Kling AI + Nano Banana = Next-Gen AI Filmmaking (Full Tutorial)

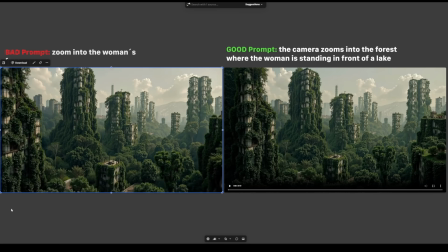3:59 But your prompting does need to be correct because otherwise you get this effect and
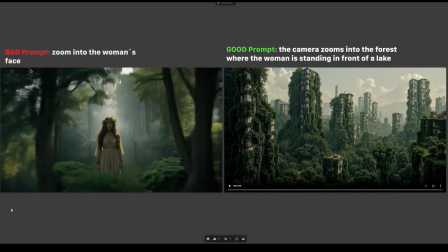4:05 yeah it's nice but I don't think lakes are
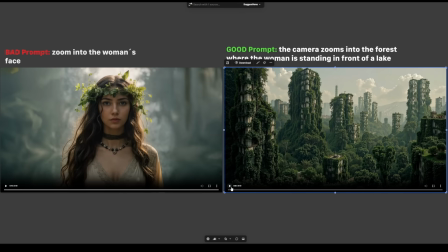4:09 in buildings so that's why I changed the prompt to the camera
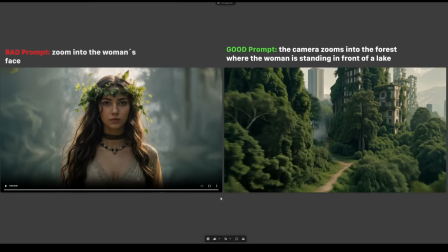4:14 zooms into the forest where the woman is standing in front of a lake and this is just amazing
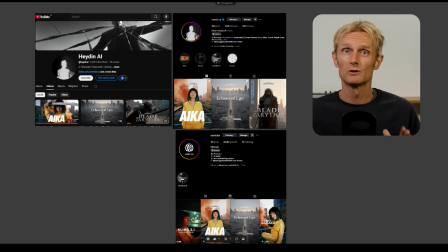4:19 I love it so much and for the following showcase I want to thank two amazing creators I found on Instagram and one of them is called Hayden
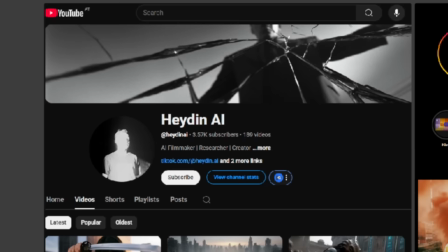4:27 AI and the other one is called cave labs and Hayden AI also has a youtube channel they used these two images with the crane down prompt
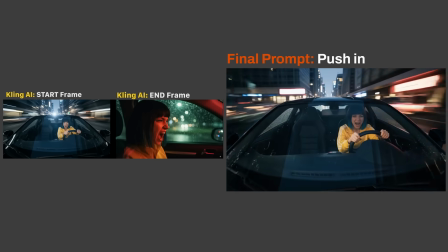4:35 for this amazing shot for this start and end frame they used the push in prompt and it just looks insane for these frames they
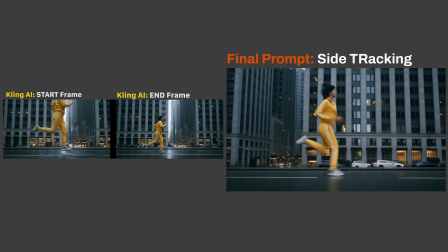4:43 used the side tracking prompt and i'm not 100 sure if that's the full prompt but based on my earlier examples when the AI has both characters in the same
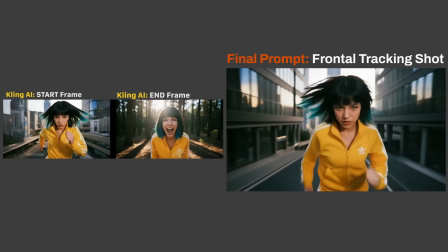4:51 image you don't need much prompting for the next two frames they used the frontal tracking prompt and the result is incredibly,
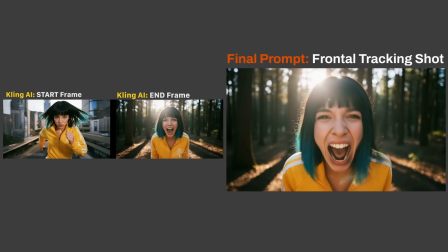4:58 especially the ending which is mind-blowing. I also really like this shot where they used a first person view push-in prompt.
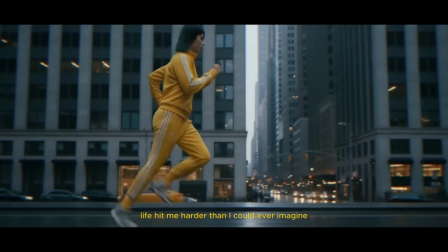5:05 They made a full film promo with this and I suggest watching it on Haydn's channel.
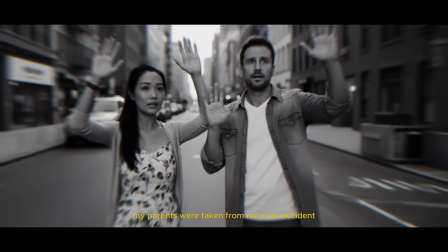5:10 Here's a short part to get you excited.
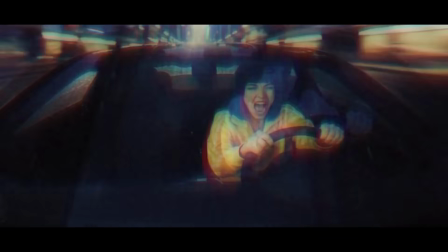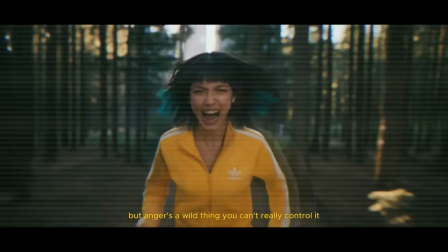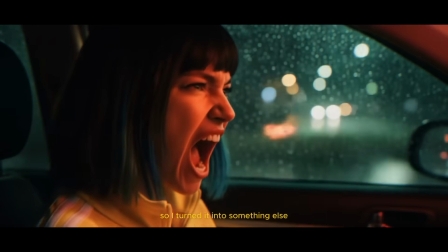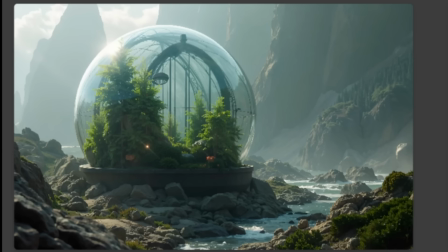5:32 I also have a special zoom out technique and for that I used this image.
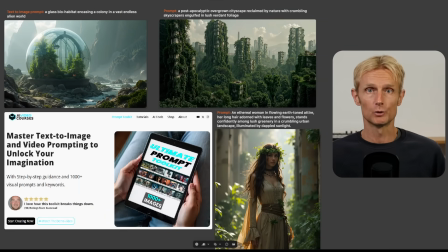5:36 All these images come from my Ultimate Prom Toolkit which has over 1000 plus visual keywords and with the discount code DM45 it's currently available for $15.
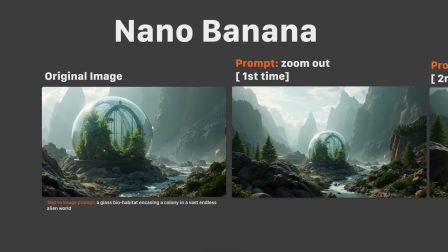5:46 So then back in NaNoBanada I used this image as the original image and then I asked for zoom out and I got this shot.
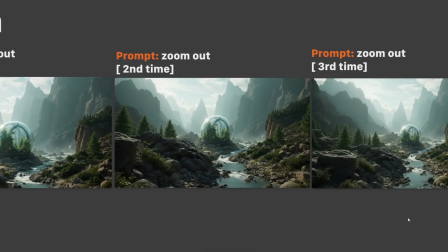5:53 Then I used that image and asked for a zoom out again and did the same again to get this zoom out.
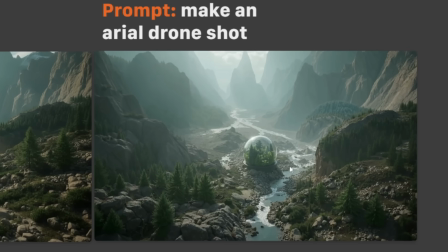5:59 And then I asked for an aerial drone shot getting me this amazing looking shot.
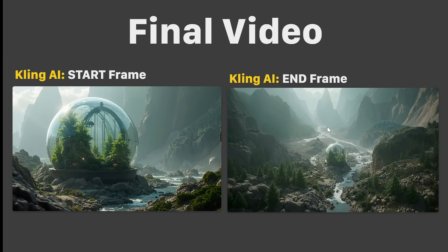6:04 And in Kling AI I used this as the start frame and this is the end frame and then we got this amazing looking video.
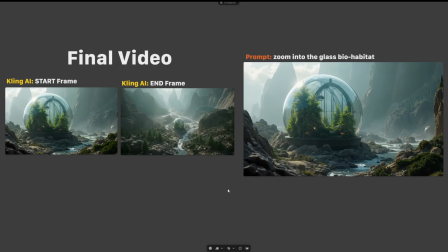6:10 So this shows that combining the strength of Nano Banana and the Kling AI tool is just insane.
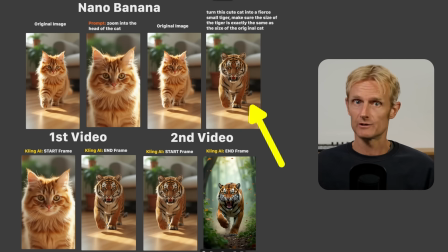6:17 For the next shot I wanted the cat to turn into a tiny tiger which then grows into a big tiger running into the wild.
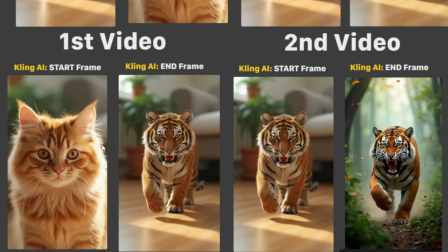6:23 So I decided to make two videos and then stitch them together.
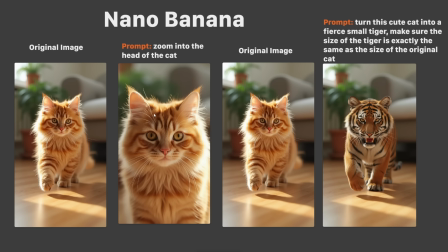6:27 In Nano Banana I used this as the original image and I used the prompt zoom into the head of the cat to get this shot. Then I used the prompt turn this cute cat into a fierce small tiger. Make sure the size of the tiger is exactly the same as the size of the original cat. And you can see that the tiger is very small because the couch is very big and I really love that.
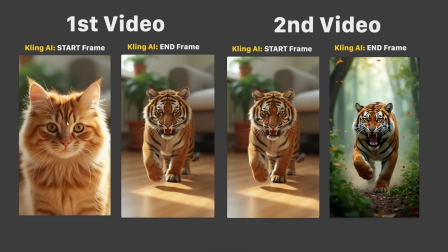6:45 Then in Cling AI I used this as the start frame and this is the end frame for the first video. And for the second video I used this as the start frame and this as the end frame.
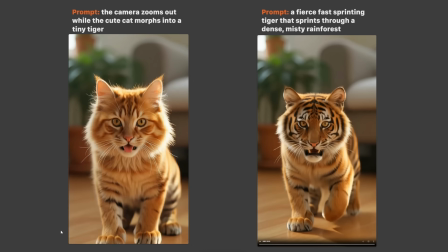6:54 And for the prompt I used the cute cat morphs into a tiny tiger and then we got this result.
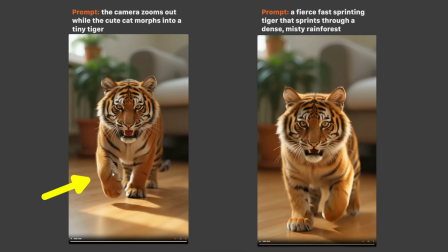6:59 And now you can see that the end frame is different than the start frame here and this is because I cut out the middle bit because this video the cat runs a bit slow.
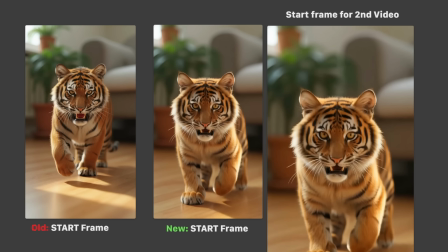7:09 It's more like walking and I wanted to have speed in my shot so that's why I changed the start frame for this video ending up in this result.
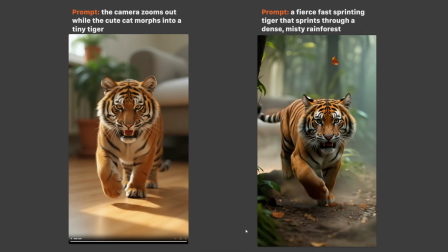7:17 You can see this video is much slower than the one I showed in the intro. And that's because I changed the speed using the free version of DaVinci Resolve. But before I did that, I stitched the two videos together and I add a smooth cut transition in between.
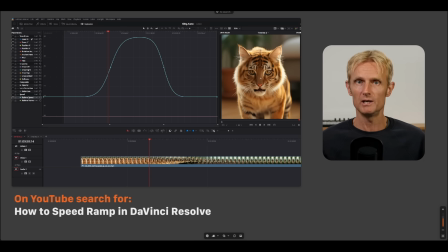7:31 Then I exported the stitched video and used it again to add my speed ramp. As you can see, I used some curves to make it very smooth. I won't go into detail about this since it's outside the scope of this video. But if you search for how to speed ramp in DaVinci Resolve, you'll find plenty of tutorials.
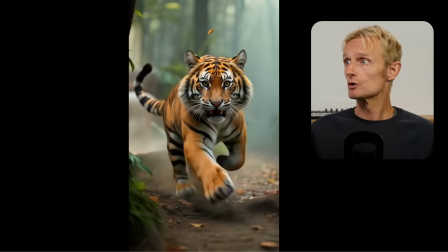7:46 I am very happy with the speed ramp result, also especially at the end where it zooms out to the slow motion shot again. I love it. I've started a brand new channel that's only about online AI tools, so if you want to learn more about Nano Banana, make sure to watch this video.